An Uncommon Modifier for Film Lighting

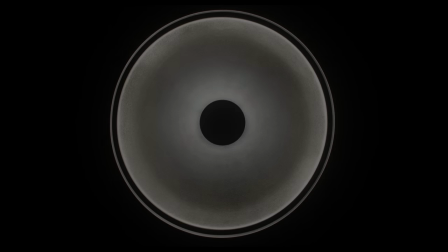4:13 You might have heard of a light modifier, referred to as a beauty dish.
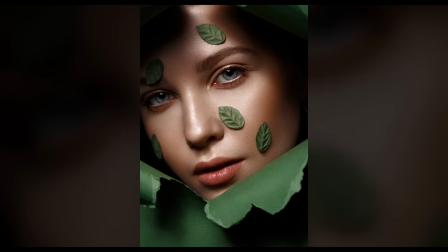4:19 You'll often see these used in the world of fashion or makeup photography, as they're great for accentuating the shape and contours of the face.
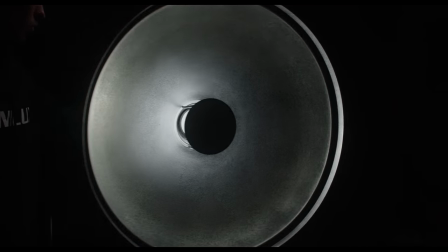4:28 This is because of the way they're designed, as a silver parabolic dish.
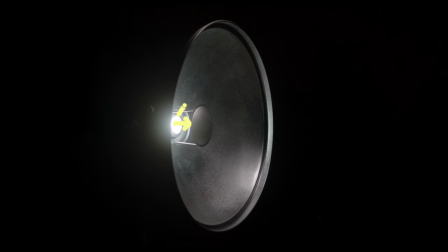4:34 The light fixture itself is blocked by a small reflector plate, which bounces the light back inside the dish.
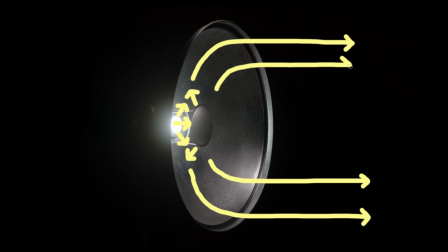4:41 This light is then projected from the dish into more of a focused beam, due to its parabolic shape.
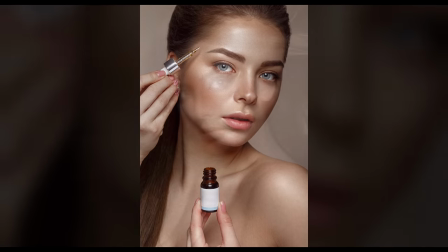4:49 This makes for a softer, yet, at the same time, focused light, creating a very particular look.
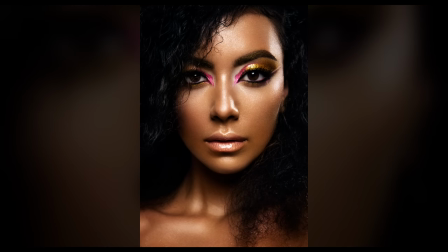4:57 It's punchy and directed, like a hard light, but also larger, like a soft light.
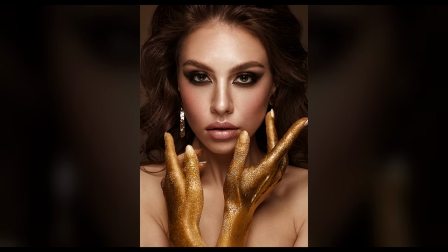5:03 Along with the silver reflective surface, which helps to create specularity on the skin,
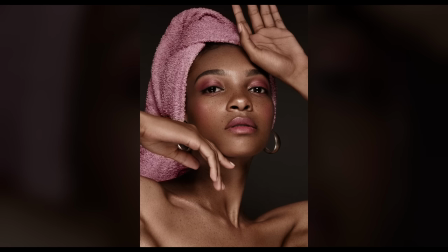5:08 it makes for a great middle ground between a soft and hard light. You can also get the beauty dish with a white surface,
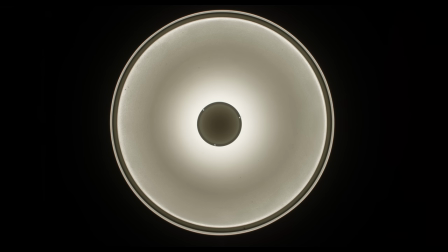5:17 but since we're looking for For more specular reflections to match better with our sunlight, we're going to shoot with a silver one.
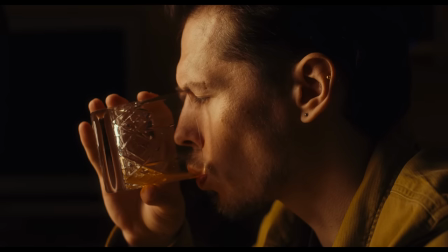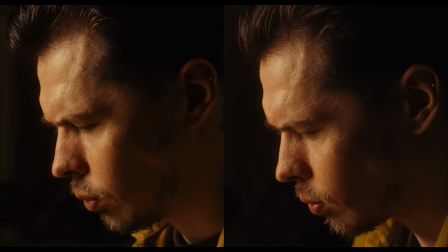5:31 Compare this to our previous close up, lit with the small gridded softbox.
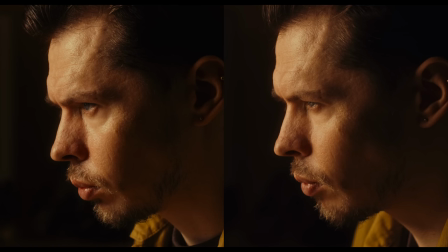5:36 Our beauty dish is slightly bigger, lending to some of the increased softness, but the overall look comes from the characteristics of the beauty dish. Our light has been fine tuned into a cleaner, softer, yet at the same time, punchy look. retaining the fall off into shadow,
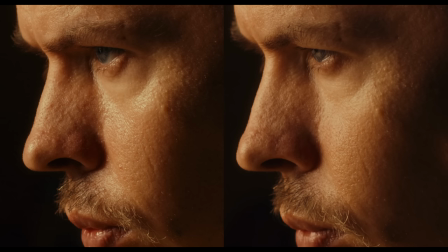5:55 and smoothing out the texture on the skin towards the centre of the light, whilst maintaining a lot of the specularity.
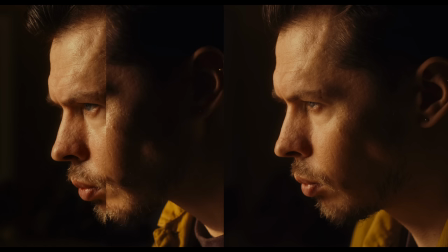6:05 When compared to the direct hard light from the Fresnel, you can see we've been able to utilise the beauty dish to create a softer look for our close up, but with some of the characteristics of a hard light source still intact.
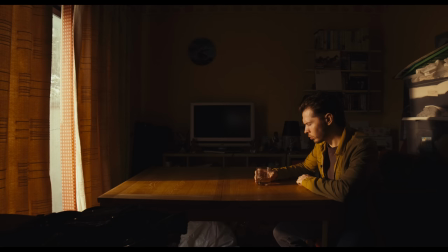6:20 And since we lose detail on the wide, since we're not so close to our subject,
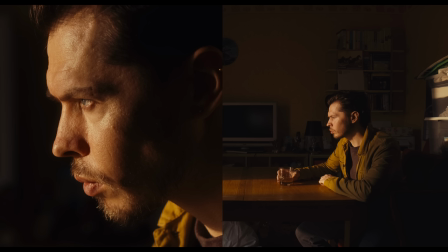6:25 you can see that lighting with the direct hard fresnel for the close-up doesn't actually make much sense,
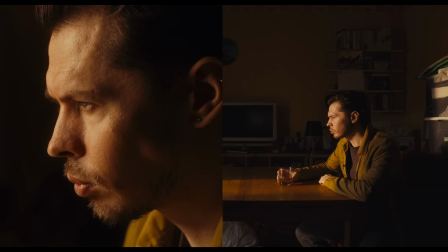6:32 it doesn't match. Whereas selecting the silver beauty dish for our close-up has pretty much matched up with our wide perfectly.
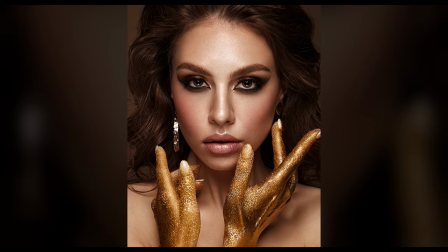6:41 Taking inspiration from another creative medium is always a good way to improve on your own practices,
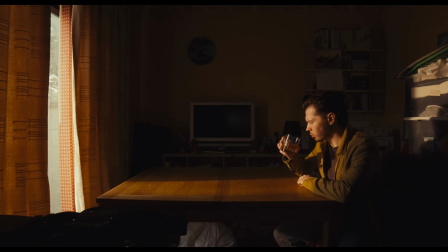6:48 and this even applies when it comes down to technical elements like what you use to light your images.
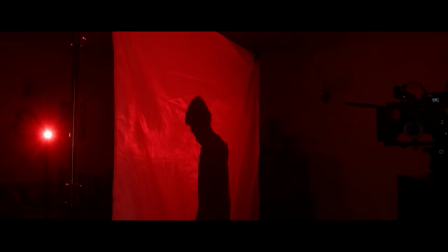6:57 Support my channel on Patreon and get ad-free extended YouTube videos, along with extra breakdowns and previews of upcoming videos.
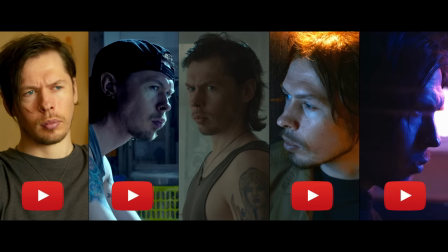7:06 Watch parts 1, 2, 4 and 5 of my Lighting with Colour mini-course here on YouTube right now,
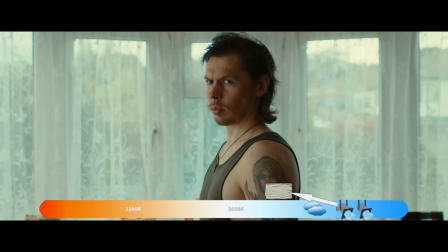7:13 but if you want an exclusive part 3, no ads and downloadable files, head over to my website,
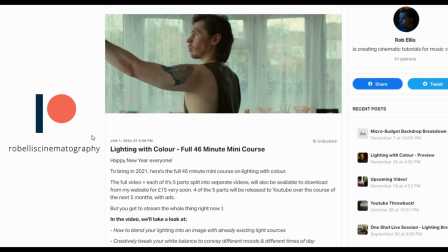7:19 or become a patron and stream the 46 minute tutorial.
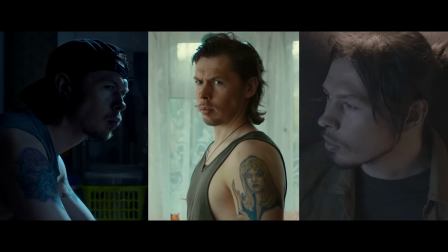7:23 I colour grade my work using Dehanser, use my code ROBELLIS to get 10% off.
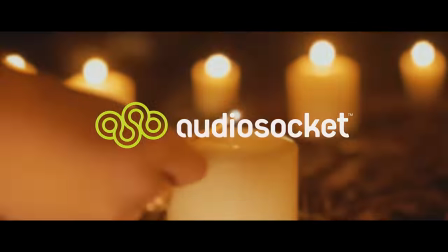7:30 I use music from AudioSocket in my videos, click my referral link in the video description and use the code ROBELLIS when you sign
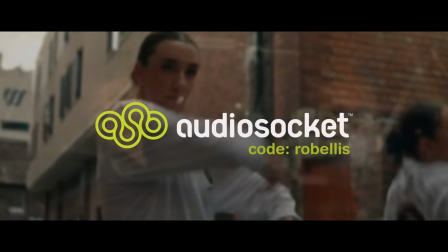7:38 up for a free month of the best and most diverse range range of stock music available.
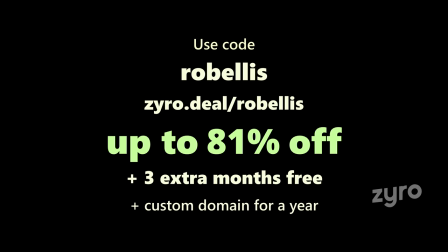7:44 Use my code ROBELLIS over at ZYRO to get up to 81% off your website or storefront, plus 3 extra months free along with a custom domain for a year.